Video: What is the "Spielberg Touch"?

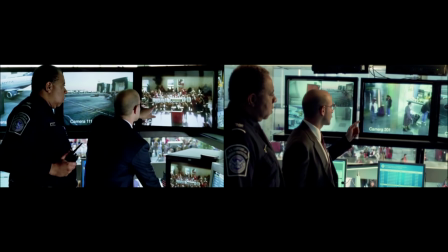Mr. Thurman, there is a man walking around the terminal in a bathrobe.
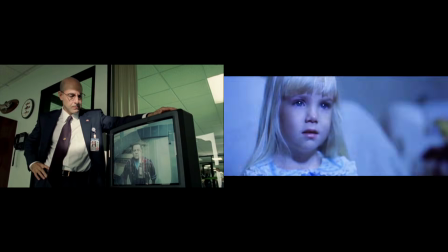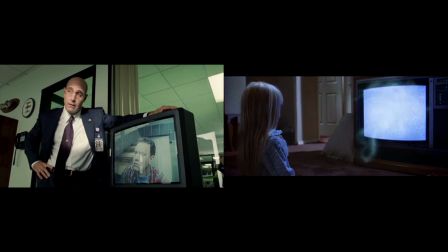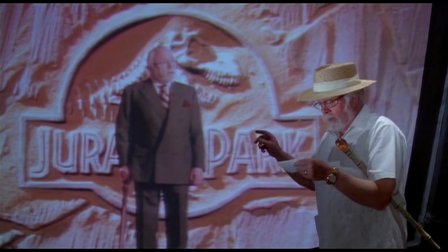Perhaps for other filmmakers, such a technique is simply a technique, something learned and applied.
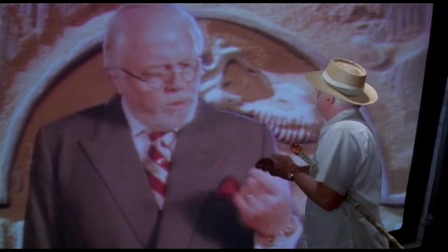Oh, John, that hurt.
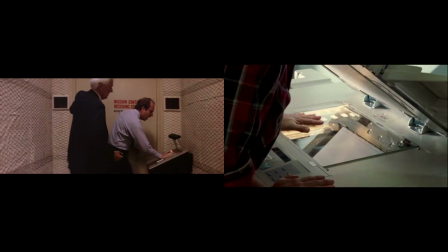Whereas for Spielberg, it may be a way of seeing, a desire to make images tangible.
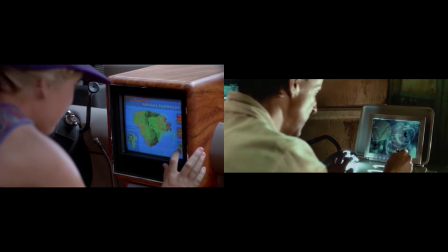It's an interactive CD-ROM. Look, see, you just touch the right part of the screen and it talks about whatever you want.
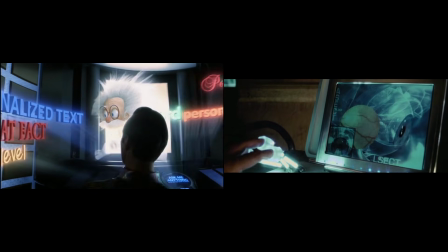Combine
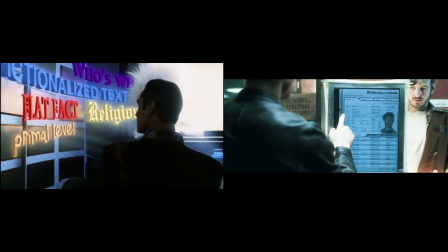fact with fairy tale.
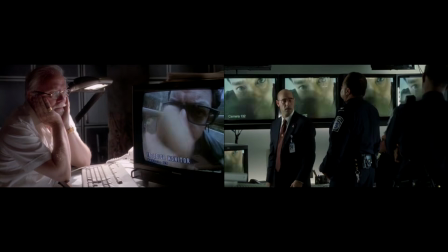Hello? Hello?
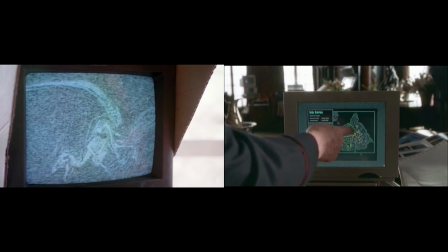When we see technique in such constant repetition, we can only wonder whether they are, in fact, choices.
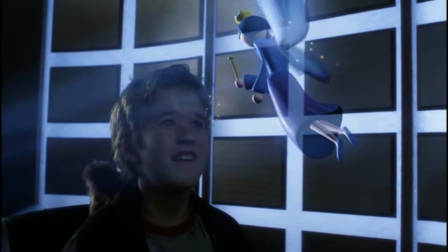We may even, like a Spielberg character,
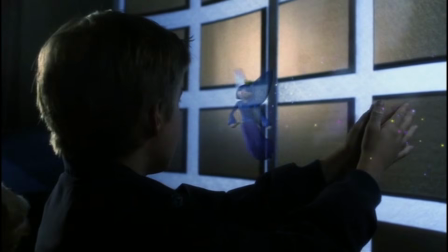feel a desire to escape what seems to be a cinematic world of mechanical reflex,
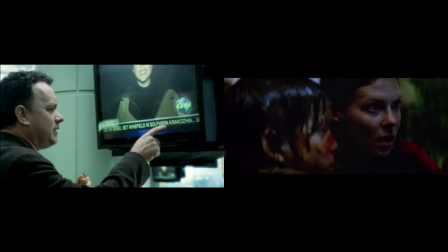of surface layers built to collapse.
It's clear that the future of Krakosia may be in doubt for some time to come.
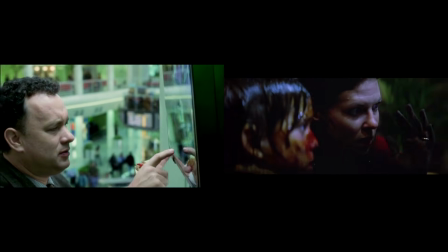Meanwhile, the people of Krakosia suffer the consequences.
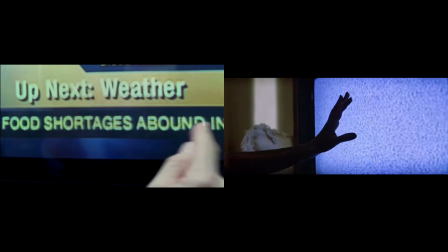I'm food. The general chaos of war have caused food and those machines come up from under the ground, right?
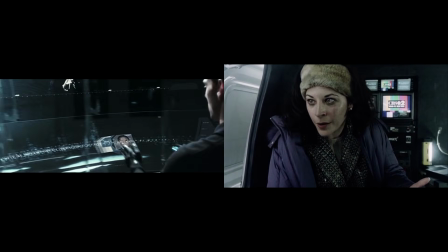So that means they must have been buried here a long time ago. So who's driving the goddamn things?
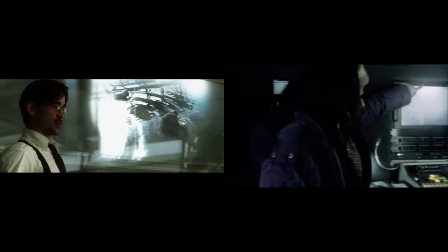Watch the lightning. Look at the surface wind across the water. Watch the ripples.
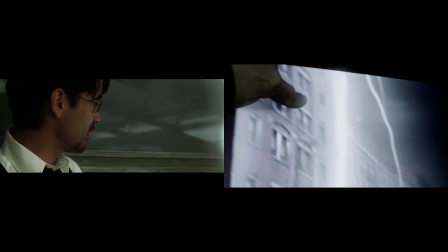Watch the lightning. Keep watching the lightning.
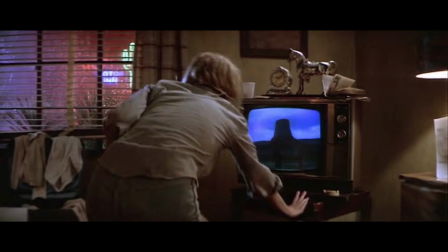But such a limitation of Spielberg's cinema is also part of the appeal of his cinema.
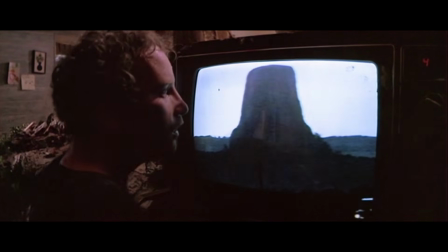That, like a touch screen, it can stimulate more than two of our senses. Forced to evacuate